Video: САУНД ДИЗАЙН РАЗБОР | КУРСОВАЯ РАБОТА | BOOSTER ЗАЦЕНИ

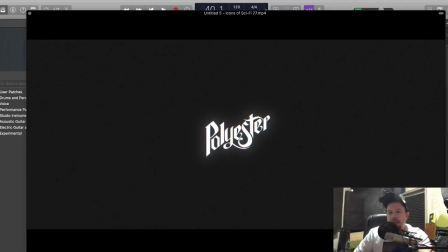2:03 Вот такая работка. Как вам?
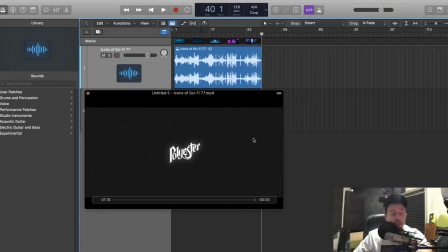2:07 Напишите в комментариях, напишите, что вы, кстати, услышали, если смотрите это видео. какие ошибки услышали, в целом, как оценивать звук в этой работе. Это очень полезно, на самом деле.
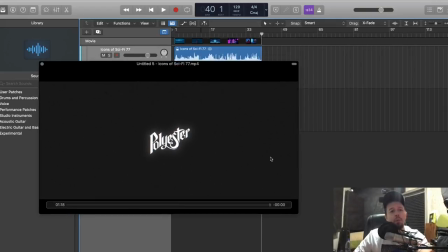2:22 Сейчас в просмотре ролика вы поймете, насколько вы грамотно умеете анализировать подобные работы.
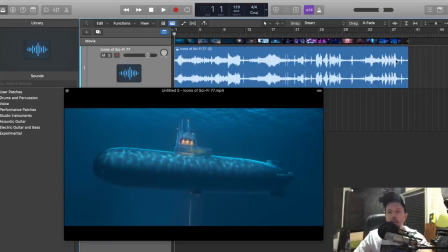2:30 Давайте разберем ее, скажем так, по частям, по деталькам и в общем.
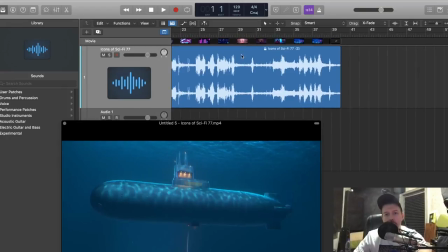2:36 Что можно сразу заметить? Да, первое, конечно же, это у нас большая разница по балансу, по громкостям,
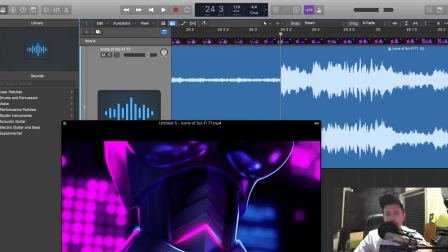2:44 есть большая разница, да, по нашей динамике,
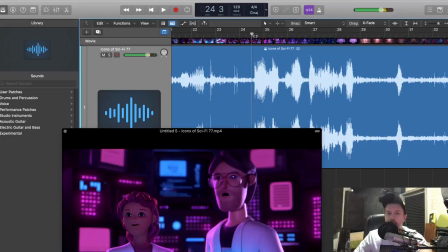2:52 да, в видео, она очень, очень резка,
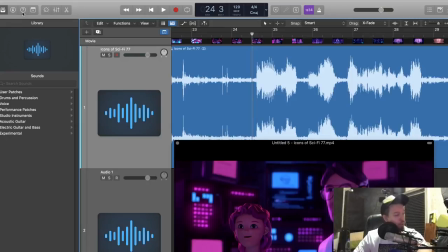2:59 очень неправильна с точки зрения общей картины, да, и второй момент,
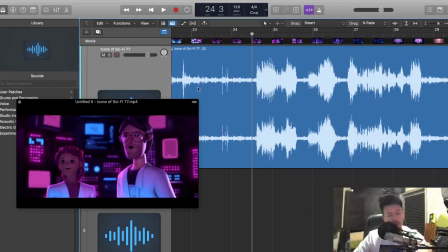3:07 Второй момент, который я бы хотел обратить внимание, это большое количество пустых, плоских сцен.
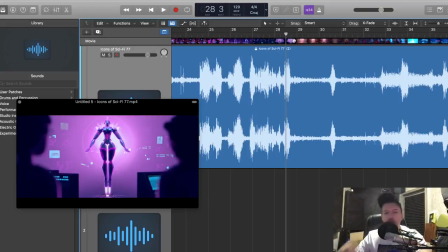3:16 Что я подразумеваю под этим?
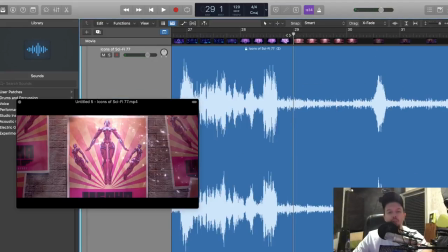3:22 Ну, то есть, элементарно, да, вот какие-то переходы, какие-то, как что-то происходит, мы здесь не наблюдаем никакого погружения.
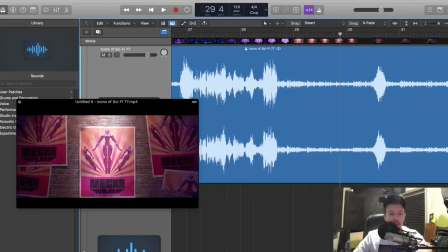3:31 То есть у нас по факту есть, допустим, вот город, да, переход с студии-лаборатории, да, в город.
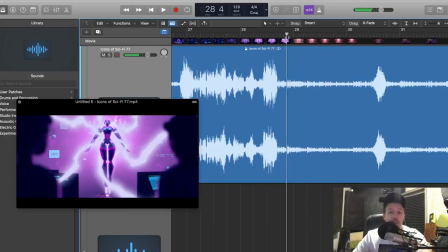3:40 Мы пускаем просто какой-то, да,
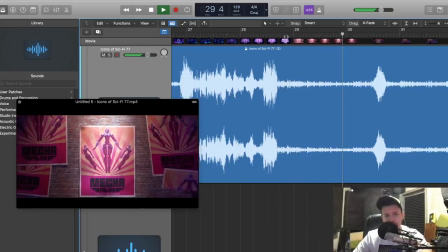3:43 Ambient City Light Traffic Distance и считаем, что этого достаточно, да.
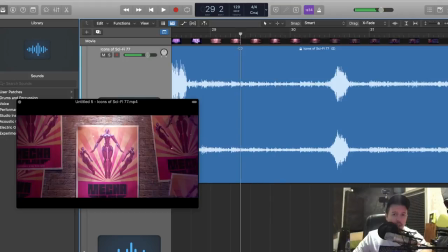3:52 Потом мы не погружаем никак как раз-таки из-за кадра.
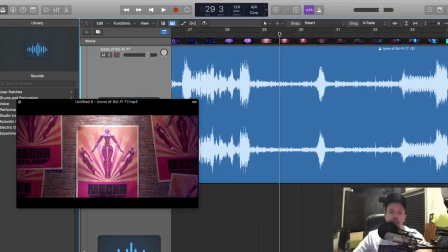3:57 Как это делать? Можно что-то там, сирены какие-то, машины проезжающие.
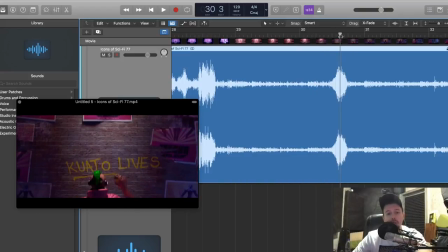4:03 Плюс, если мы видим, да, что в сцене есть персонаж какой-то, и он будет тут рисовать, почему нельзя сделать уже какие-то фоули, да? То есть там что-то он трясёт, баллончик там, кашлянул, перданул там, фоули куртки там, да?
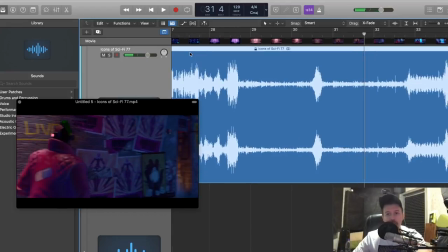4:22 То есть, ну и всё, и дальше вот эта пустота, это ладно.
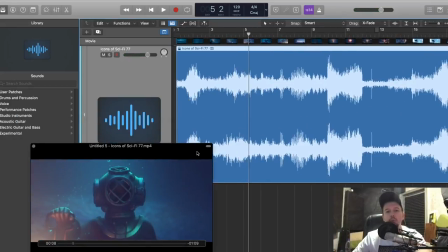4:26 То есть сейчас в общем, да, оценим. Потом концепт по стилистике, по звучанию, да.
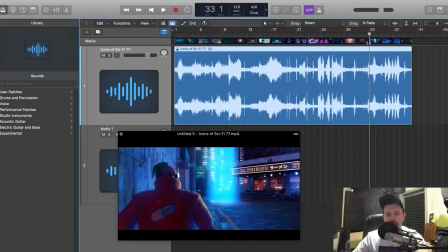4:35 То есть у нас какой-то синтвейв, да, панк или как там, стимпанк.
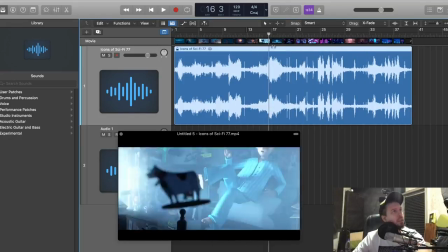4:41 Нет, не стимпанк.
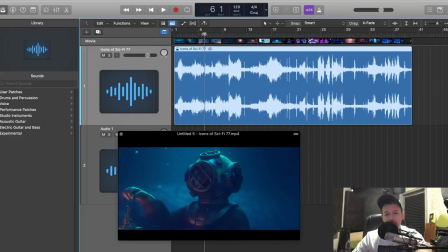4:43 Ну, короче, какая-то вот эта комиксовая история синтовая, киберпанковская, вот, сайфайщина, да. Да, то есть мы на фоне слышим уже сразу музыку, да, вот эту синтовую.
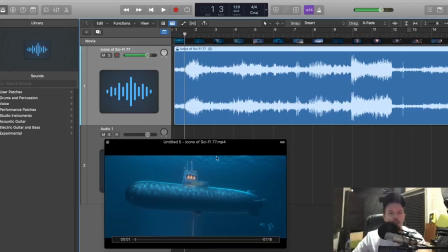4:58 Но это самая ужасная ошибка, которую я не люблю, когда нет никакого вообще общего концепта, общей звуковой картины, звуковой реаль, где есть плавное погружение, где есть динамика, смена настроения, да, то есть подчеркивание акцентных каких-то сцен,
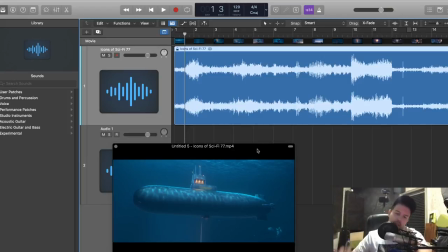5:17 да, этого нет. это все сравнивается как бульдозером просто элементарно одним в данном вот примере как раз синтом обратите
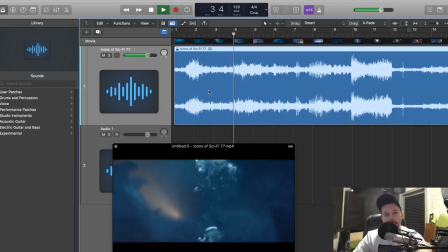5:30 внимание как он перетягивает все внимание под себя то есть